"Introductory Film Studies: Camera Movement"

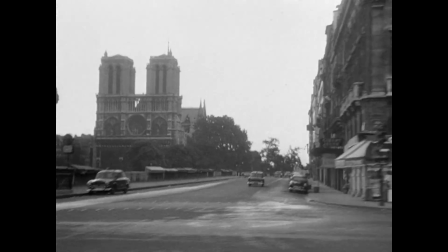243s
I think it is partly true that we read handheld shots as realistic because of the fact that they've been used for decades to communicate realism,
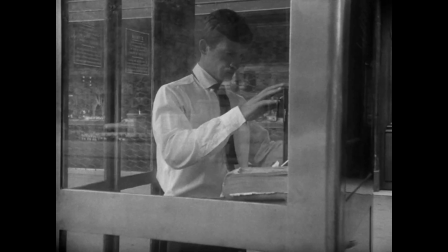250s
but I think there is something uniquely organic about them. Maybe it's because we live in a world filled with shaky cell phone videos, but a handheld shot does,
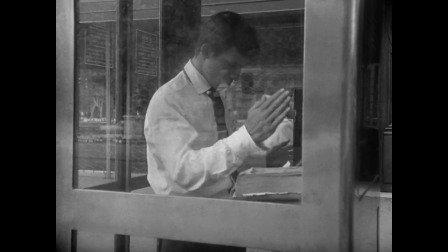258s
at least for me, evoke somebody picking up a camera and filming something that is unfolding in front of them,
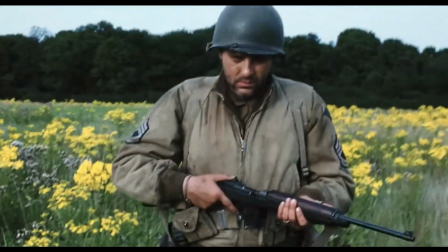263s
far more than something like a tracking shot. But that doesn't mean that handheld shots should always be interpreted in the same way.
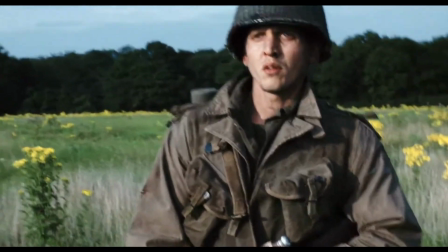269s
Even if they often communicate realism, different filmmakers could want to evoke realism for wildly divergent reasons.
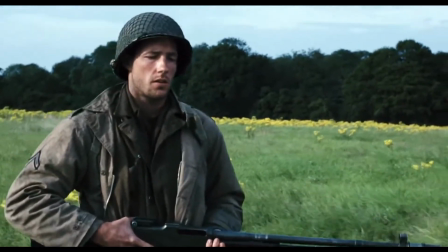276s
But anyway, many filmmakers really did begin to lean on handheld cameras in order to emphasize this idea of realistic cinema.
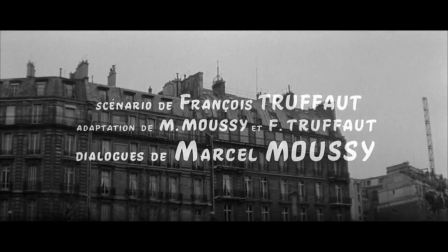283s
This development was particularly central to the French New Wave, a movement that involved filmmakers like Jean-Luc Godard and François Truffaut,
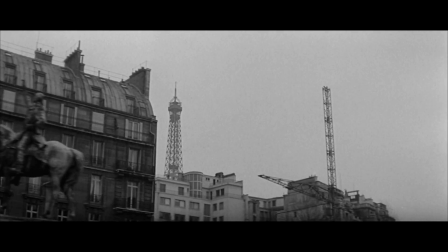290s
and it's certainly worth checking out some of their work to get a sense of the frontiers opened up by the handheld camera.
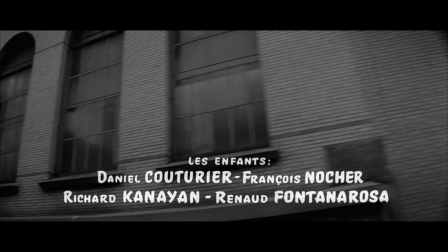295s
Take, for instance, the opening to Truffaut's The 400 Blows, in which we get a beautiful handheld introduction to Paris that feels incredibly down-to-earth,
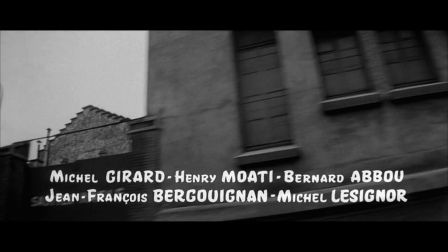302s
even as it constantly looks up, which may reflect the simultaneous struggle and hope of the film's protagonist.
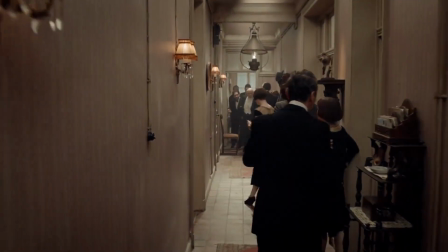308s
But with the advent of the Steadicam, which is a kind of mobile stabilizer that attaches to the camera operator,
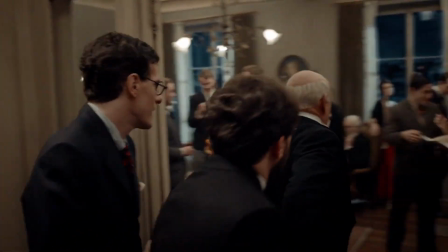313s
filmmakers got access to a tool that allowed for both the smoothness of tracking shots and the mobility of handheld shots. Sikov then brings us to the concept of zoom. The camera is not actually moving when it zooms, but it creates the illusion of it.
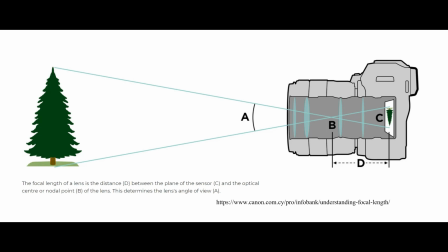327s
The concept of focal length is very important here, so here's a very brief overview. Cameras function by focusing light on a piece of film, or more commonly these days, a digital sensor. Light passes through the lens, which focuses it on a particular point. The distance to that point is the focal length, and varying the focal length creates radically different visual effects.
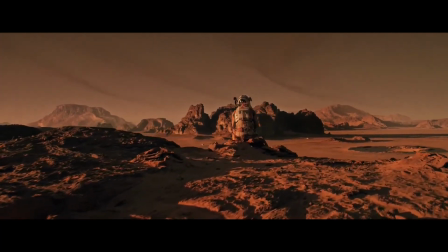347s
A wide-angle shot, which has a short focal length, captures a broader view and has a deeper depth of field, meaning more of the shot is in focus.
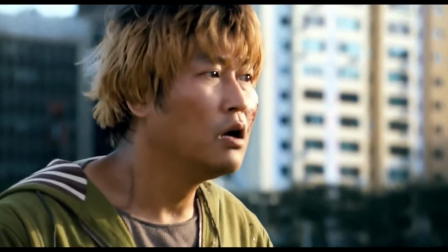355s
A telephoto shot with a longer focal length will capture a narrow view and have a shallower depth of field,
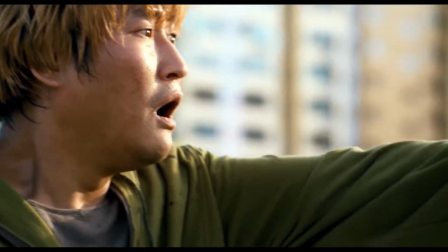361s
which is used all the time to bring a subject into focus while keeping the background blurred.
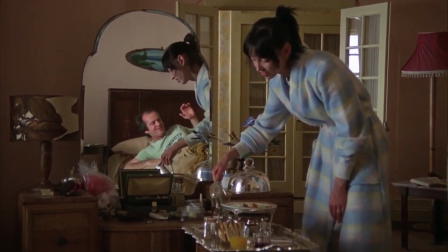366s
A zoom involves either increasing or decreasing the focal length within the same shot by using a lens with variable focus.
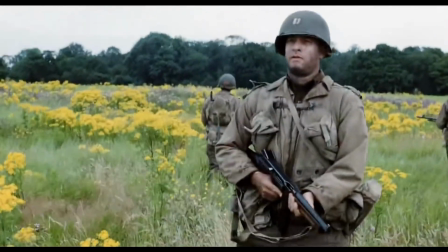373s
We can distinguish between movements, or simulated movements like zooms, that are initiated by the action on screen, and movements that are not.
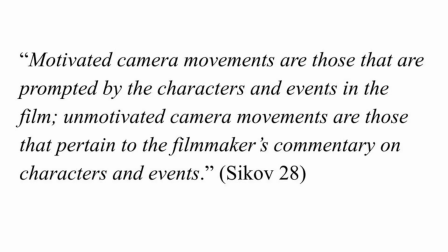381s
Motivated camera movements are those that are prompted by the characters and events in the film. Unmotivated camera movements are those that pertain to the filmmaker's commentary on characters and events. So if a character moves and the camera follows them, that's a motivated camera movement. But if the movement does not correspond to what's happening on screen, that's unmotivated.
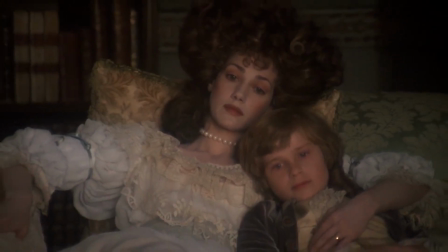402s
Unmotivated camera movements are fascinating because they provide us with a window into what the filmmaker wants us to take away from a particular shot.
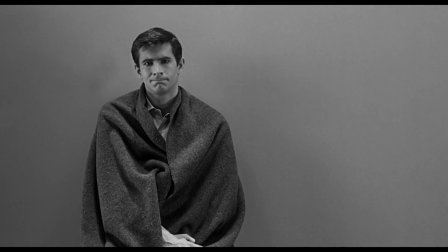408s
For instance, a zoom in on a stationary character's face is not motivated by any motion on the part of the character,
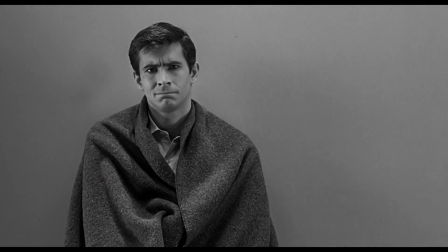415s
but rather by the director's desire to emphasize something about that character.
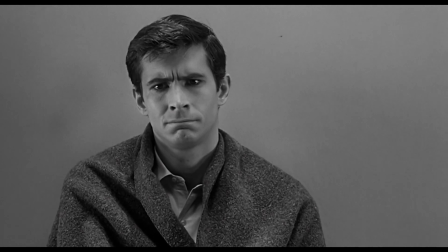419s
Perhaps the fact that they are at an inflection point in their life, that they're having some kind of major realization that will radically affect them going forward.
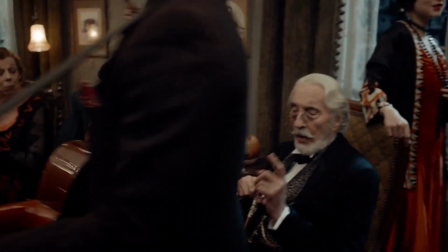427s
Filmmakers can get pretty fancy with camera movement during long takes, a single continuous shot that goes on for an extended period of time.
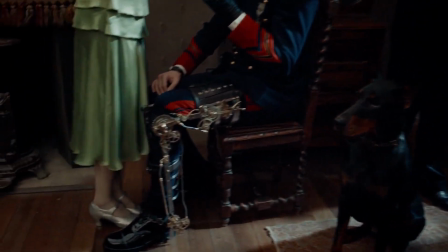434s
Since there are no cuts, filmmakers will often use a string of carefully orchestrated movements.
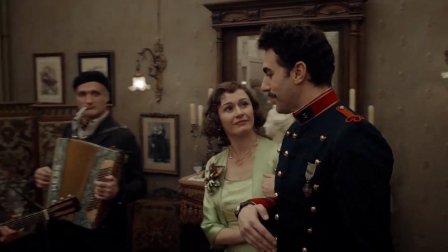439s
As Sikov phrases it, a kind of editing within the shot is often at play here. Like any technique, long takes can be used to create all kinds of effects,
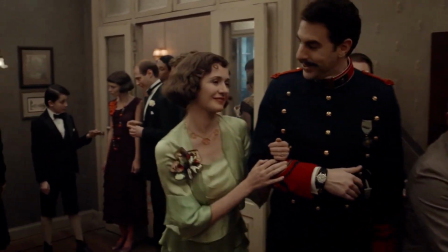447s
and this is going to depend significantly on the kind of camera movement that takes place within that continuous shot.
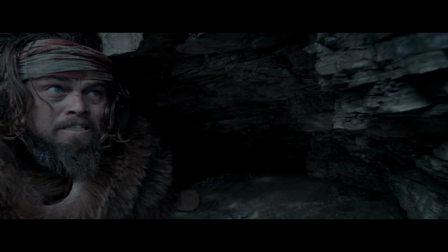452s
For instance, in this shot from The Revenant, we begin with slow, deliberate movements that get more frantic as glass is on the cusp of being caught.
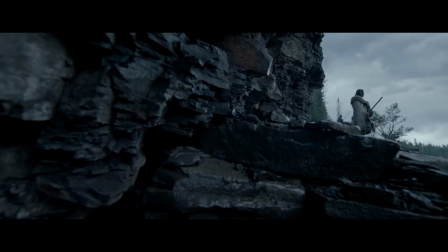460s
The pans become quicker and the shot becomes just a little bit shakier,
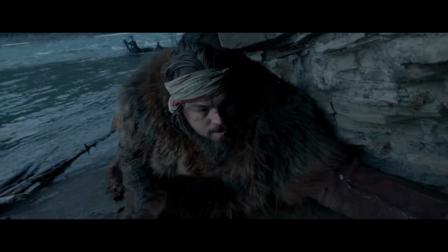464s
and the fact that there are no cuts makes us feel like pursuers are closing in on us as we dare to peer around the side of a rock.
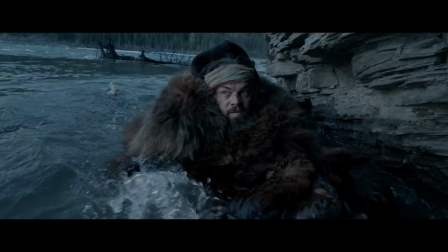470s
But in my opinion, one of the best parts of studying film is seeing how similar techniques are used to create wildly different effects in different contexts.
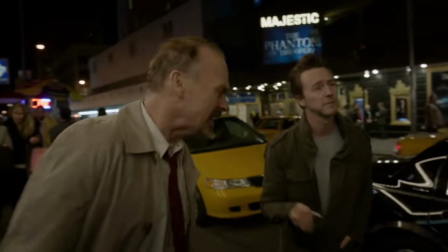478s
For instance, take long takes to the extreme and you get Birdman, a 2-hour film made to look like it consists of one shot.
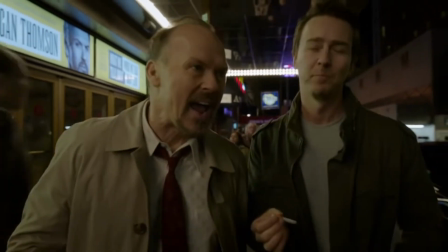484s
Unlike the long take I showed from The Revenant, Birdman doesn't produce fear. It doesn't generate the sense of being pursued.